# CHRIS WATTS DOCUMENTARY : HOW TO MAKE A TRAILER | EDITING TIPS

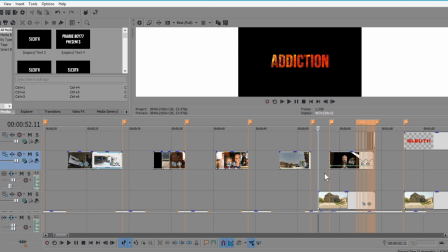9:04 And then we'll get into the really fancy part that I know everyone's looking forward to. But I also wanted to say that all of these, these cuts, when I'm going from text to the picture and then back to text, it's all lining up with the music.
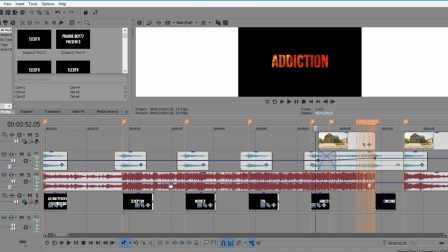9:21 Let's see, I have all these markers set up and that's when I also put those uh we'll call them inception hits but that's
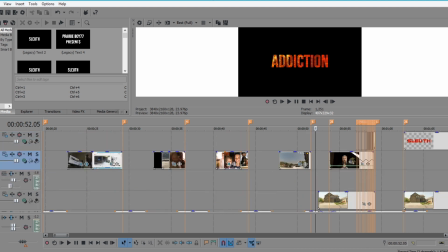9:31 all lining up you've got to have whenever you make a transition or something it has to be in time with the music otherwise it just comes across really clunky and amateur and it doesn't flow
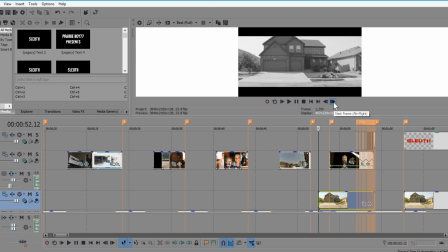9:44 so now this part that everybody loves it starts off just a picture of the watts house
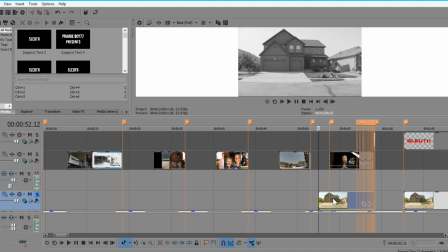9:54 and i put it in black and white just for more effect but notice as i click through it's zooming
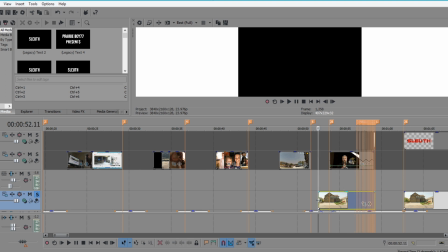9:59 in like i i've been saying pictures have to be moving you can't just have something sitting still not not in a in a video like this anyway
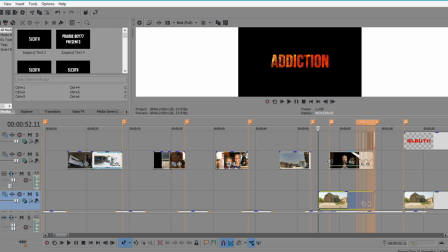10:09 so uh let's talk about the audio first
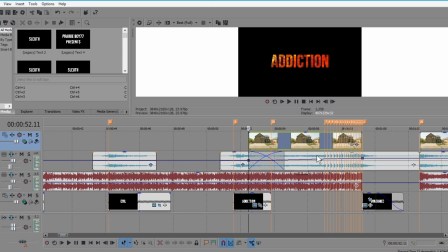10:16 okay first thing you'll see you see this blue line here you see how it's angling up that's the volume. Okay, so this audio clip here is actually what's called a riser. I'll play it for you so you know what I'm talking about.
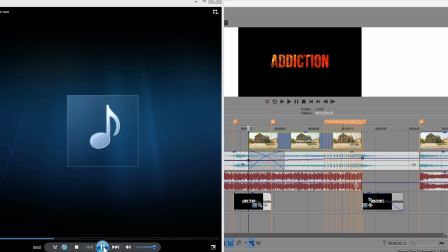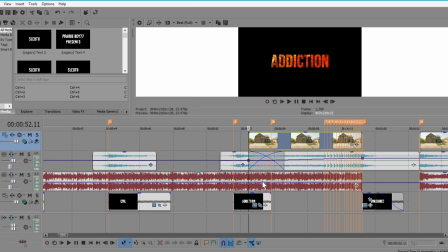10:42 So yeah, that's just something that kind of builds intensity and then has a hard break. So rising as in it's like rising in intensity. So what I actually did was I used my audio editing program to do this.
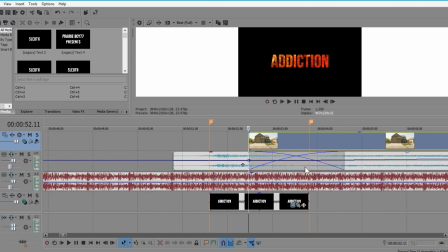10:58 And I'm assuming you guys don't have an audio editing program so I'm not gonna bother showing
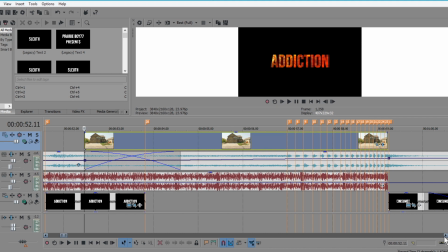11:04 you how I did it if you're interested in that I can I can definitely put it up in another video but what I did was I just basically set up an oscillator to basically cut out the sound and bring it back
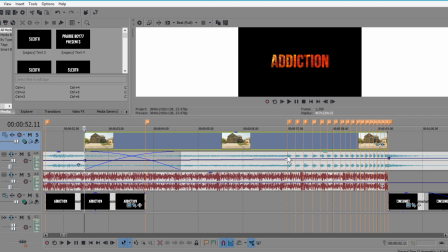11:22 cut it out bring it back and I sped up the audio as it was going so we had
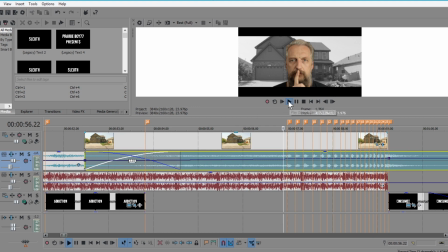11:27 that the stutter effect which i'll play for you so it made that but you can make that just in your in your video editing program it just takes a bit longer
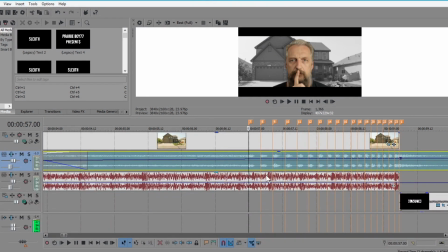11:43 so what you would basically do is you would just take okay where do you want the stuttering to start and obviously you end it at the finale of the riser and then you would just kind of mark out
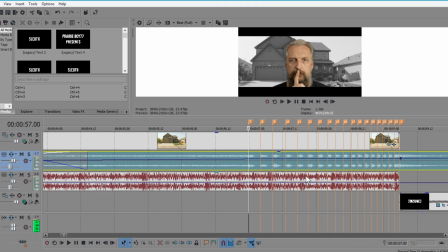11:59 even like four even measures and then you would go four more but shorter so let's say
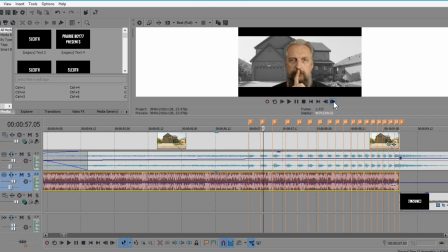12:08 well this is what one two three four
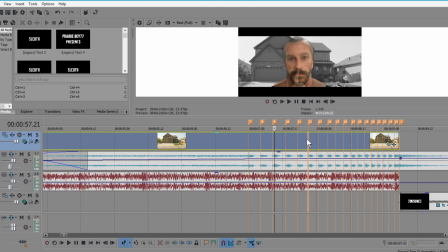12:12 that's about five frames but then when you go up here it'll be less one two three four
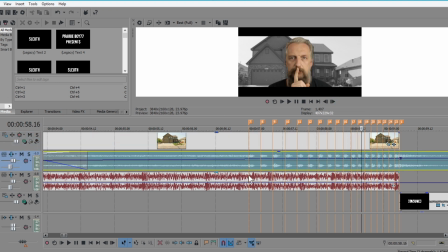12:21 and then when you get to the end it's less and less so that will give the illusion that it's speeding up and what you do is let's say
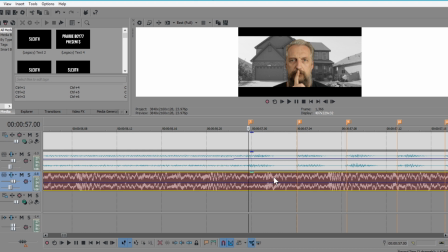12:29 we're gonna start it right here so you would go you put your marker here you go a few frames and you would cut the audio so I'll do it on the song here just so you guys can see what I'm doing.
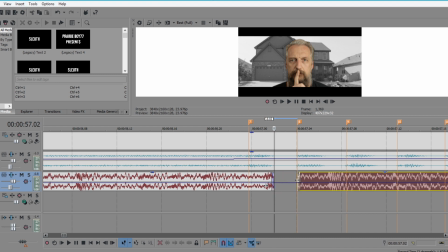12:48 So you cut the audio and then you would pull it back so then there's that gap and that's what's going to cause the stutter.
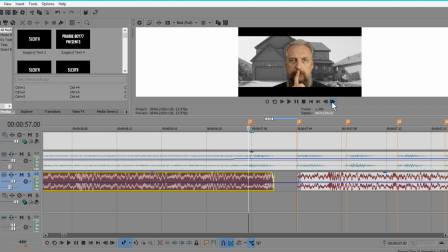12:56 And then whatever number of frames you did here, one, two, three, you'd go three again. One, two, three, split. And then whatever this gap is, you do the same gap. That's two. So you go over here, one, two.
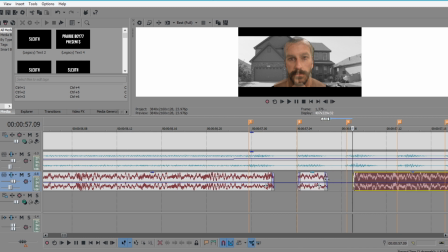13:16 Oops. And then you pull that, pull it like that. So you do that three times maybe, and then you'll go a bit shorter. So then you'll go one, two, and split.
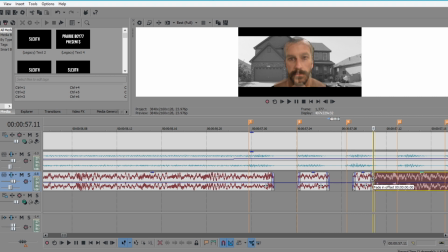One, two, bring it back. So that that'll give you the illusion that things are speeding up. so yeah that's all you would have to do for that undo all this
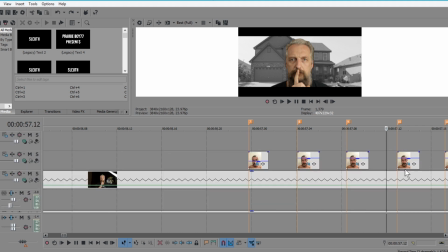13:54 now the hardest part was doing this picture part with Chris and myself now you'll notice that this isn't the image from the trailer
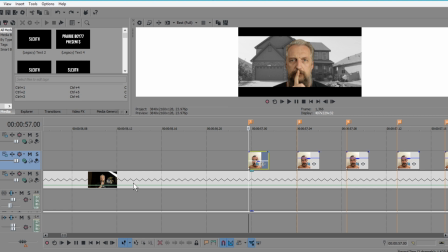14:07 I don't know somehow I deleted that one video so it's not in my editor anymore so I had to re-record this.
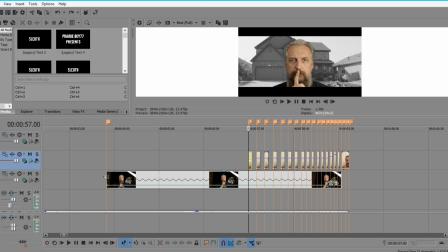14:16 But it gives me a chance to talk about slow motion because this clip was recorded for slow motion. I recorded it at 60 frames per second and my timeline, my video is playing at 24.
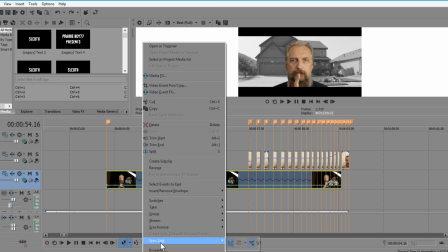14:33 So that means that there are extra frames that aren't going to be shown
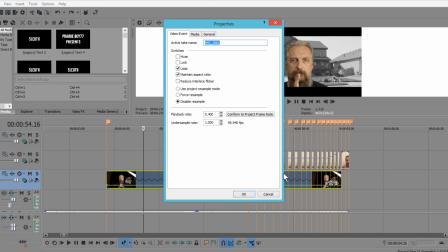14:38 because there's 60 but the the editor is only going to pick up 24 of them for every second so you can conform your project to your frame rate which would give this point four which means be playing 40%
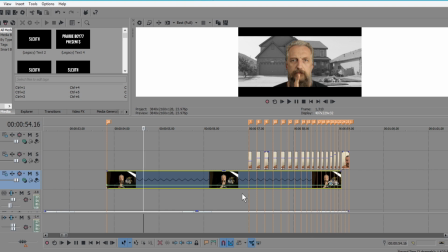14:54 of normal speed so it's playing in slow motion now again your your editor will be different than what mine is you may just stretch the clip out a little bit or whatever but that's basically
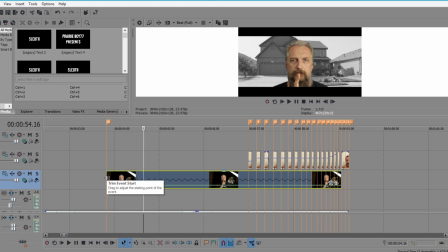15:12 how how that's done now the reason I did that is because I was moving I was lifting my my finger up for the shush and I wanted it to look smooth and I didn't want it to be shaky and the other reason is I had to mask myself out.
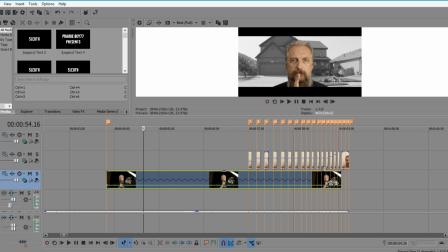15:30 So like you could see me, but you don't see my
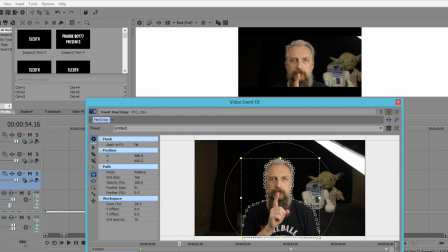15:37 background where I was actually recording. So if I took the mask off, you see, I'm actually sitting in my room.
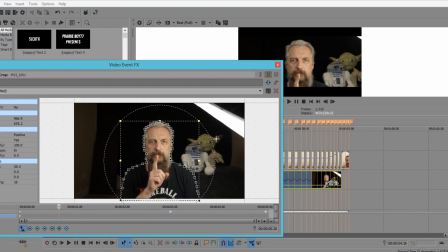15:45 You see R2D2 and Yoda. Now I did this quick. Like you see, I don't know, I got maybe 30,
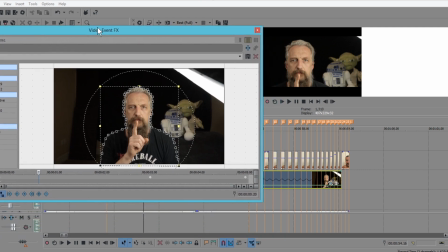15:52 30 points that i did that if you're going to mask this out to make it look really good you would want to do a lot more you'd
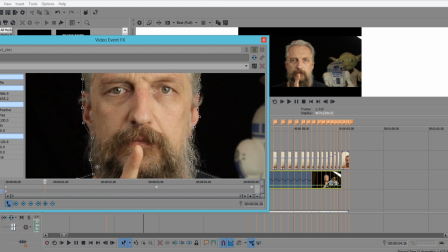16:00 be like zooming way in and putting points like all over the place you see their gap by my ear like you'd want to get it a lot better but this was just for a demonstration
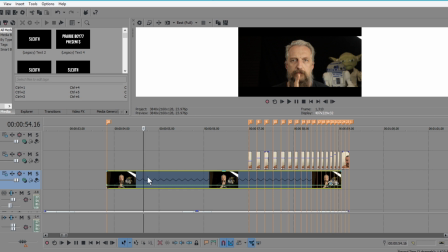16:14 and if you are going to mask yourself out in a video you want to stay as completely still as you can because that mask doesn't follow you. You'd have to move it. If you're moving around, it makes it very, very difficult.
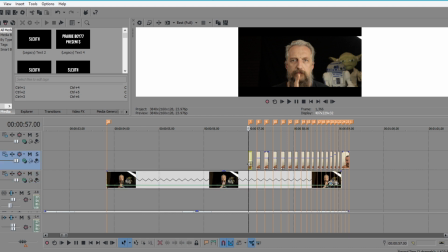16:29 So I had to mask myself and then I had to mask out the image of Chris,
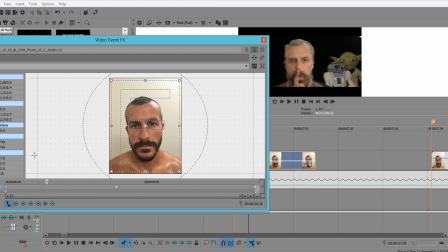16:35 which wasn't that difficult because that was just a picture.
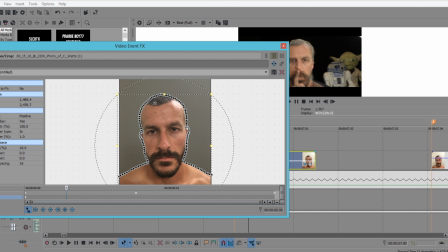16:45 but you see there you can see i did a lot more points to mask it out and get it to look good